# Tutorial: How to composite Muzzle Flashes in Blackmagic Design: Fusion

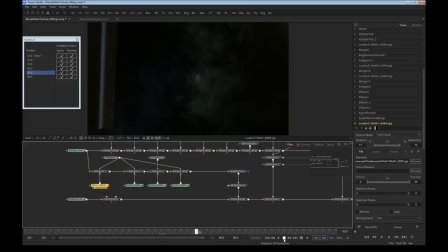So what I was looking for was a little bit extra smoke to emphasize the shot and to make it a little meatier. So what I did was get a can of powdered sugar, the kind you put on pancakes, and slammed it on the floor while filming it with a small light in my consumer cam, because,
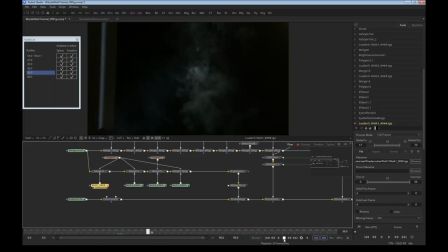well, at the moment I didn't have any smoke elements. I know that the guys at ActionVFX.com are busy creating new smoke elements, which I'm sure will be much better and nice looking than my feeble attempts, but for now it got the job done. What I did was use the same background I used for the flashes, added
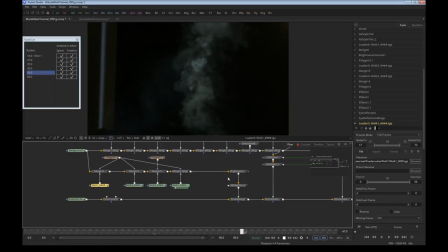1, 2, 3, 4 different extra elements, layered them on top of each other,
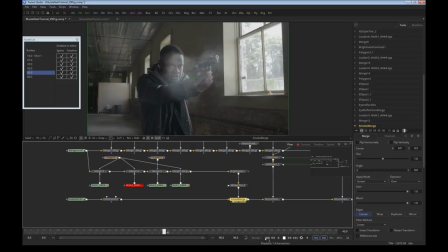and then added them to the scene in a similar way like I did before. And then it was only a matter of dialing back the amount of smoke just a little bit to keep it a little bit more realistic and to keep Rudolph nice and visible.
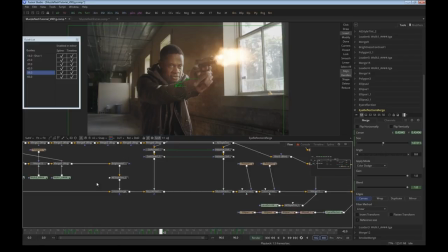And in the end, it's the difference between this shot right here with smoke and without smoke. You see, it's a nice little bit of extra to make the shot stand out even more.
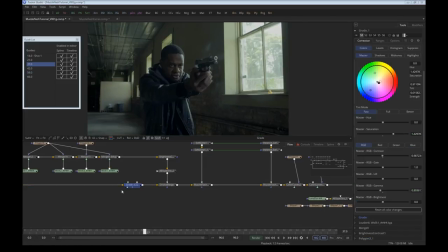There's one more thing I'd like to talk about, because sometimes when you start grading your shot, for example, if you go from here to here, and you think like, oh, well, that looks like a nice grade,
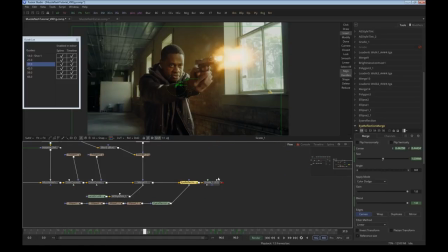and then you apply it to your final shot, it turns out that maybe it, well, messes up all the compositing work you've done. So sometimes it's a good idea to just put the grade in front of all the stuff you created,
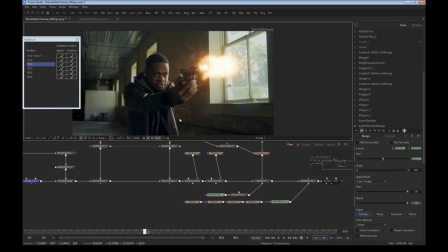so you get a nice result over here without the grade destroying all the fine-tuning you already did.
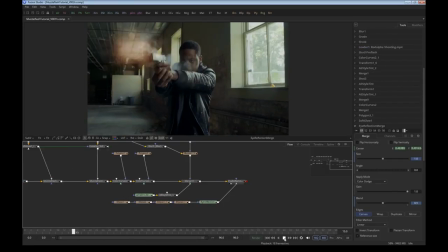We're all done. there's only one more thing that could potentially make the shot even better, and that's the ejection of little bullet shells, especially when combined with the right sound elements.
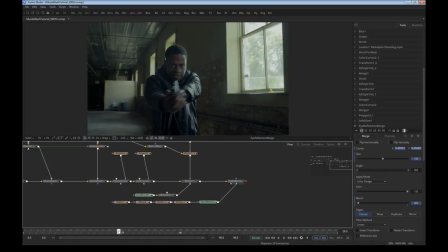I don't have time to show you this today, since the tutorial is long enough as it is, but I'd like to get back to that in a future tutorial.
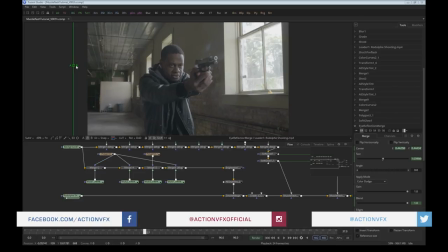Well, it looks like we came a long way. We started from this, we ended up here.
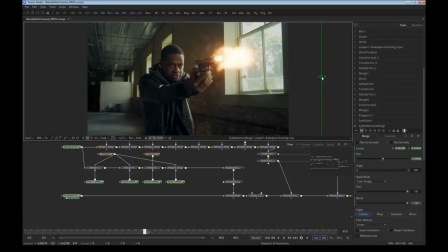I think it turned out pretty nicely. I hope this was useful for you.
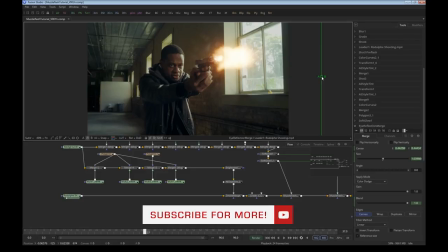If there are any questions, just put them in the comments below and we'll try to explain it even better.
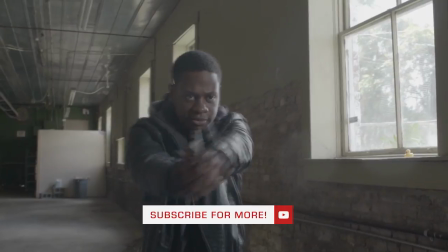We really want to make some more tutorials for you guys,
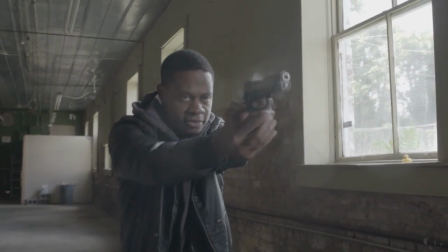so if you have any suggestions that you want to see using ActionVFX stock footage, just to be sure to let us know in the comments.
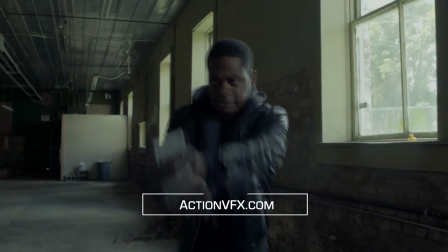Visit us at actionvfx.com for more assets. We also have a lot of free stuff, so go ahead and download all of them.
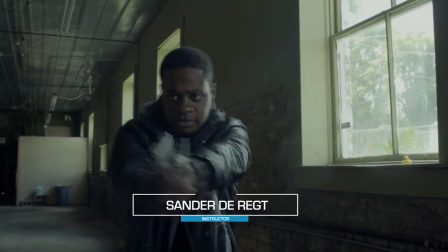My name is Sander de Recht, thank you for watching, and I hope to see you soon for our next tutorial.